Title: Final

You are able to do different shot types with the same camera lens. But the cons to it are that every time you use your zoom lens, your image gets worse, because it takes the light longer to come from the lens to the body of the camera because the zoom lens is longer, and it also takes the ability from you to get a good depth of field. So every time you want to take a picture that you have planned or to film a shot that you have planned and you already know what you want to get, it is better to use a prime lens because it makes the quality of the image better and you can focus on this one setting of your lens. Whenever you want just to go out and film something and try if it works. The zoom lens might be better for you because you have more possibilities to take different shots in the same session.
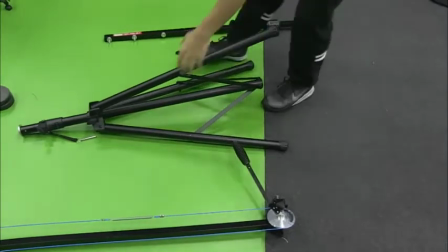This is how you build up a crane for a crane shot.
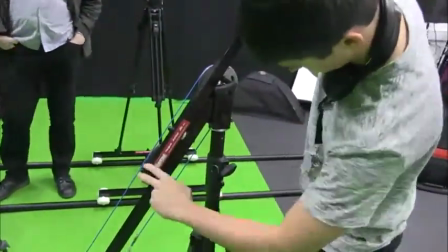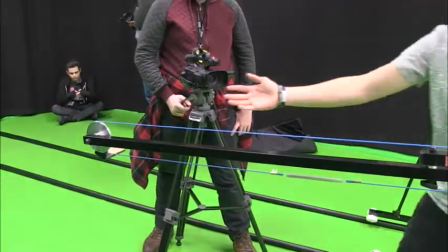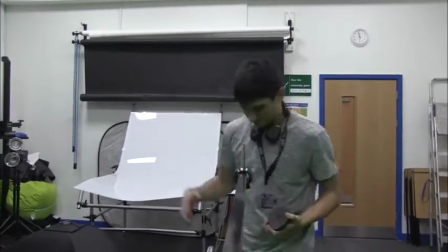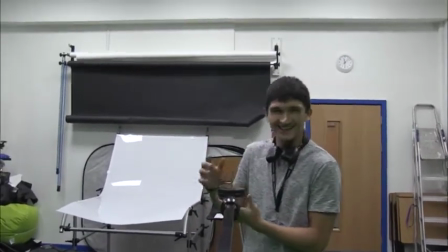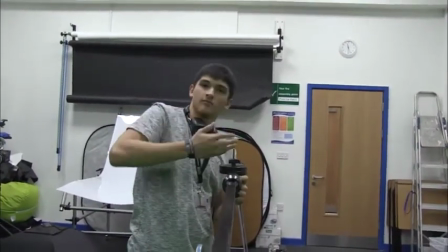Crane shot makes a lot of angles possible. It allows us to convey impressions and feelings by looking up or down on sceneries or people.
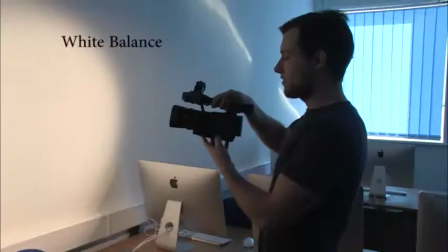Here you can see how to set up the right white balance on your camera. There's a difference between white daylight and white artificial light.
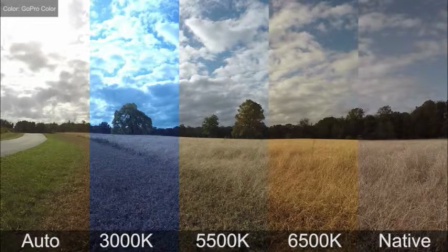So you have to show your camera what is white in your scene, so your camera can get all of the colors right. You do that by simply focusing on something white in your scene and then pressing the white balance button.
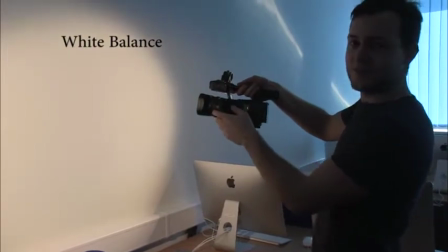You can use everything white from a wall to a piece of paper. Now let's move on to focus.
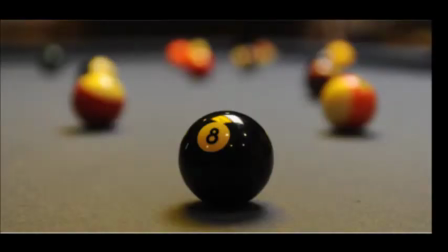The focus on film industry is an aspect with a lot of importance. It allows the director to concentrate the attention of the audience into one specific object or person in order to create a specific reaction of them.
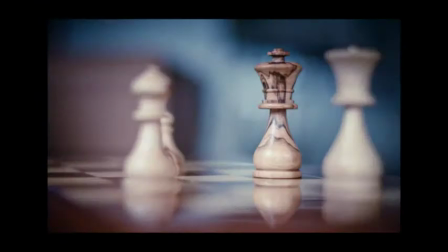It could be shallow, which is the cases where they have the blur background, or it could be deep, when almost everything is in focus.
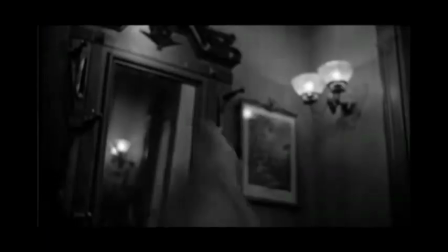For example, in a particular scene of a murder, when the killer has the weapon on his hand, the director might use the focus in order to make the weapon more important.
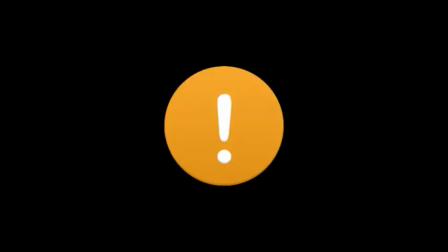In this case, he will probably put all the focus on the weapon,
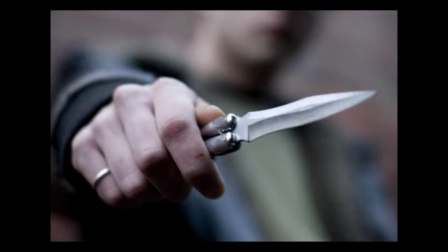using probably a close-up shot to make the audience feel terrified and scared of what is about to come.